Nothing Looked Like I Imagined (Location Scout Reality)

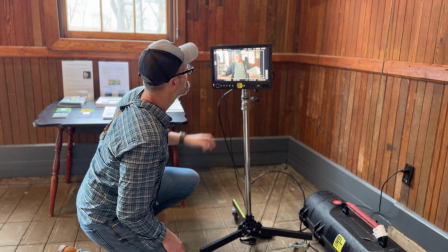[0:00]
No matter how confident I am walking into a shoot, I'm wrong about something. The Scout is where I get to find out what that is.
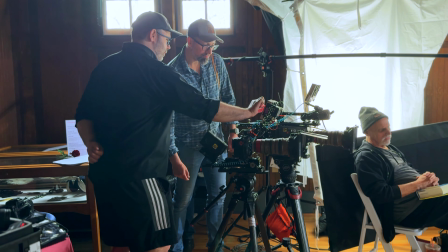[0:07]
And this Scout did not disappoint. Hop in the car, let's go. I'm on my way to scout a location, actually 2 locations, for a feature film I'm gonna be directing.
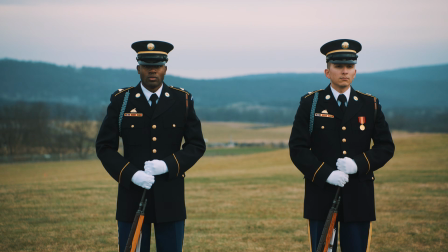[0:17]
It's the end of the line.
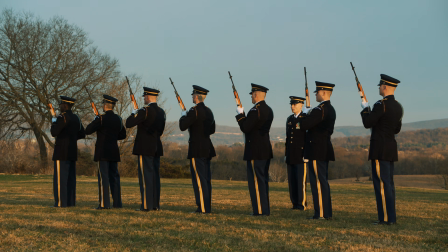[0:22]
We're basically filming a little bit of the trailer, but we'll also be able to use these interviews and this footage for the eventual feature film because we're still in the development stages.
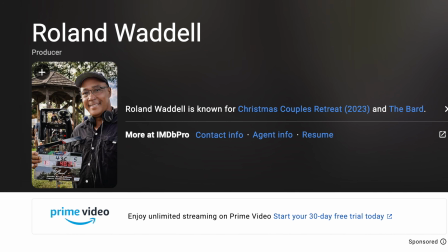[0:32]
But I'm working with my buddy Roland Waddell, who's the executive producer, and Mike Wickline,
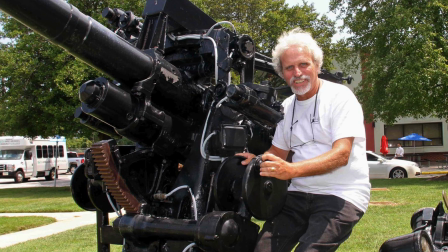[0:38]
who's a longtime Maryland director and producer of documentaries. But I'm tired, I didn't sleep well, and you know what that means. I'm gonna junk down some macadamia, upper macadamias. These nugs. Some McCrispy strips. Hello, I would like number 5, and I also want a nuggets. How many nuggets? 10-piece nuggets. All right, thank you.
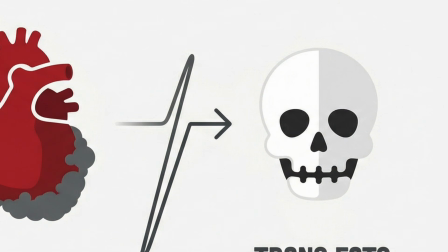[1:06]
Okay, now we're cooking with gas. We're actually cooking with trans fats. Let's see what we get.
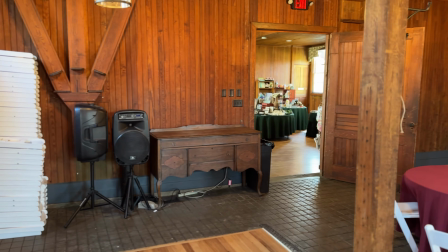[1:15]
And what we get immediately is our first problem. This room is not going to work, but this is exactly why we scout.
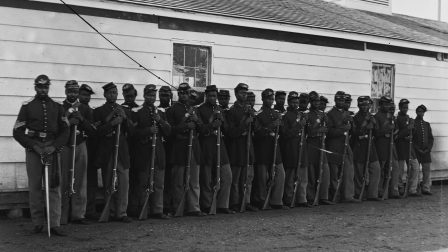[1:25]
Quick background, this is for a Civil War documentary, so the interviews need to feel historic, like they belong in that world.
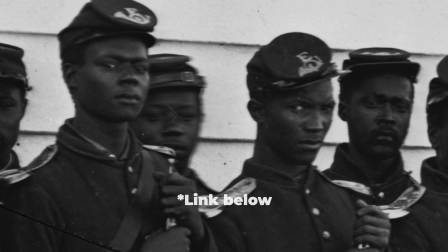[1:31]
And yeah, if you want to check it out or throw $10 in our crowdfunding campaign, links below. Huge appreciate.
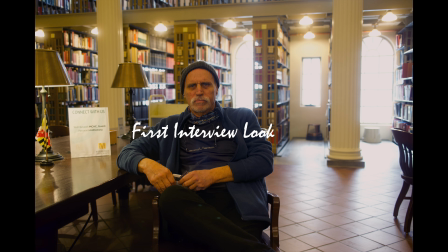[1:37]
Originally, we were supposed to film at a library in a Baltimore museum where the actual battle flag is kept,
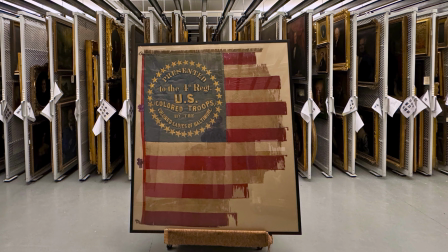[1:43]
but scheduling fell apart, so we needed a last-minute backdrop, which is production, so you pivot.
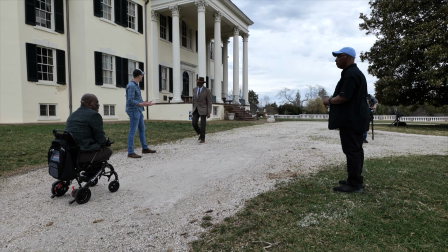[1:48]
Luckily, our EP, Roland Waddell, had a connection at this incredible place, Oatlands Plantation, and the people here were super accommodating.
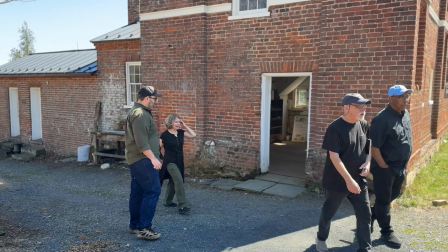[1:56]
The only issue is that in my head, we were filming in the mansion in a room more like this.
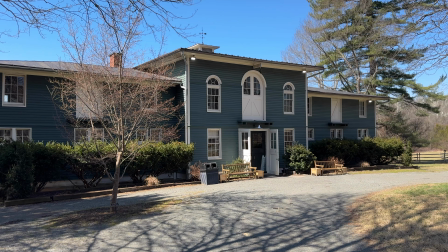[2:04]
Instead, we're in the carriage house in a room like this.
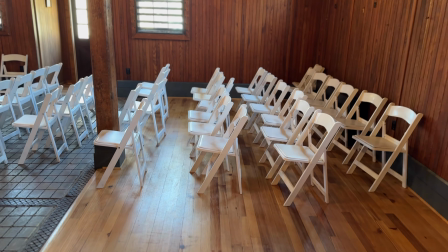[2:08]
Okay, not too bad, except it's basically a converted horse stable.
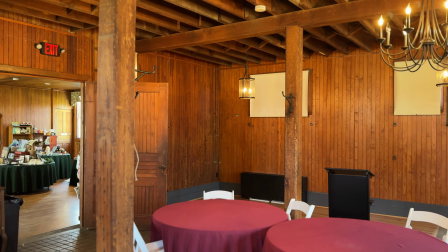[2:13]
So the small, high windows, flat background, and a pretty nasty echo.
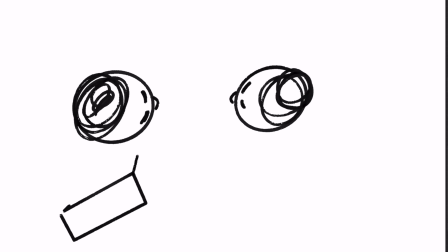[2:19]
For the interviews, I'm looking for a room that is big enough to give me some depth.
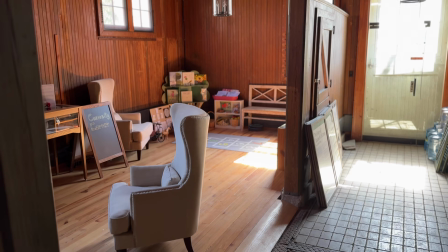[2:24]
I'm looking for a nice looking background that isn't too busy.
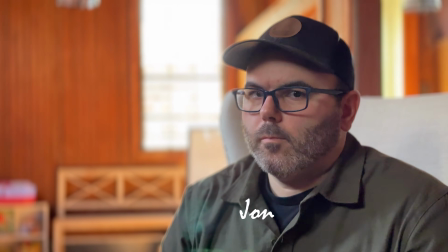[2:29]
I'm looking for how much natural light there is and kind of where the sun will be at the moment in time in which we're shooting these interviews,
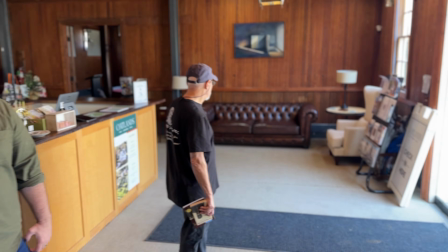[2:36]
which tomorrow morning is going to be at 9:30 a.m. So we spent a couple hours walking the building, checking out other rooms, even going outside.
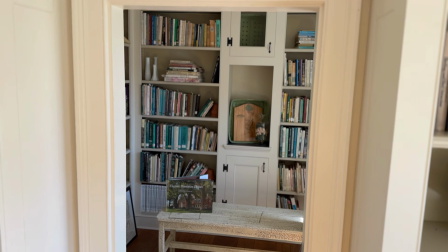[2:44]
This is beautiful. I wish it was a little bigger. Yeah. We found some cool options.
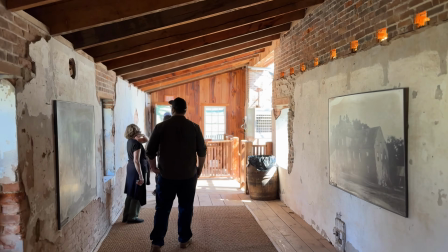[2:49]
This building looks amazing, but there's no AC and it's literally a greenhouse.
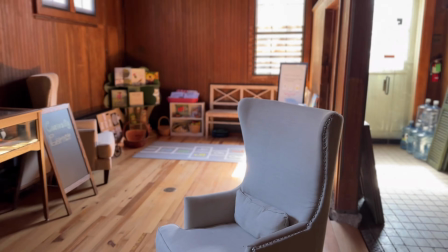[2:54]
Yeah, nobody needs heat stroke. It's like basically Miami. We eventually landed on this room on the other side of the carriage house.
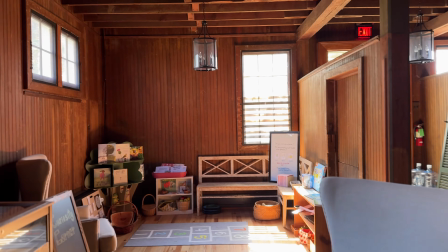[3:00]
It had depth, a layered background, and we could at least work with the windows.
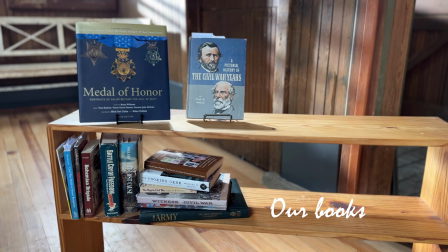[3:05]
Still tight, needed some set dressing, but honestly, what my DP, Jonathan Mount, pulled off in here is pretty glorious.
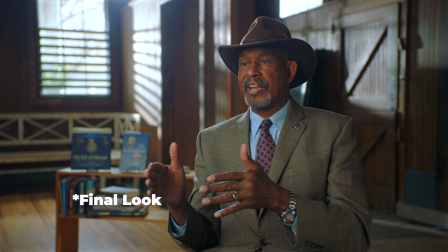[3:12]
I'll do a separate lighting video on this.
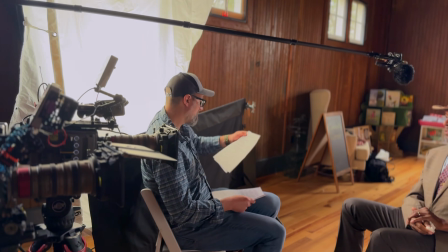[3:15]
The one limitation, we could really only shoot from one direction because of the windows and the background, and no real time to switch over the set and test out a different look.
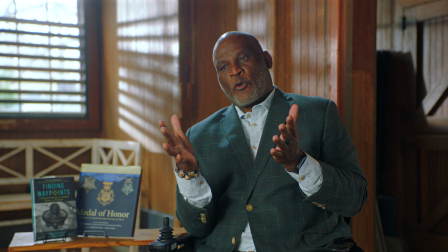[3:23]
So with the 2 interviews, I made the call to shoot both from the same side and just break them up in the edits so they wouldn't feel repetitive, which is exactly what I did.
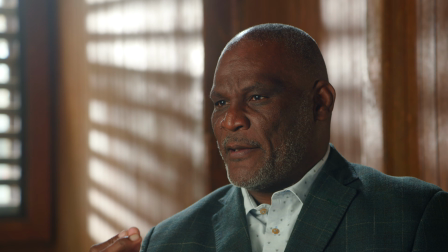[3:30]
I should point out that had we not scouted, we would not have had the time to look at different options and would have had to settle for something less than desirable.
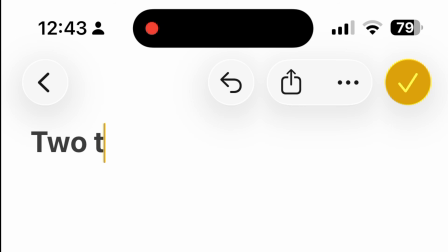[3:39]
When I go onto a scout, I only really bring 2 things. I bring my iPhone for notes.
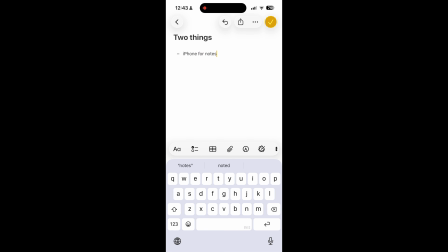[3:47]
So I take notes, anything that comes up. Usually the scout is a great time to brainstorm with your crew.
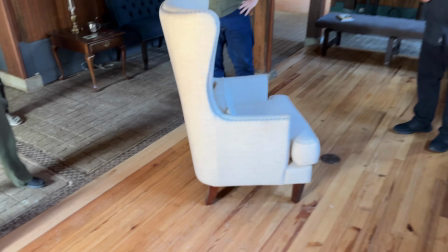[3:56]
Just come up with blocking ideas, lighting ideas, all kinds of things come up on scouts.
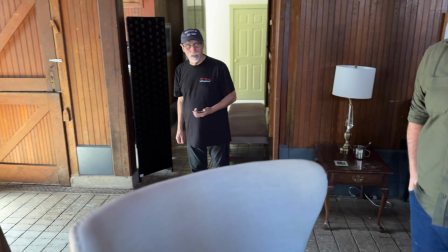[4:02]
It's actually one of my favorite things to do.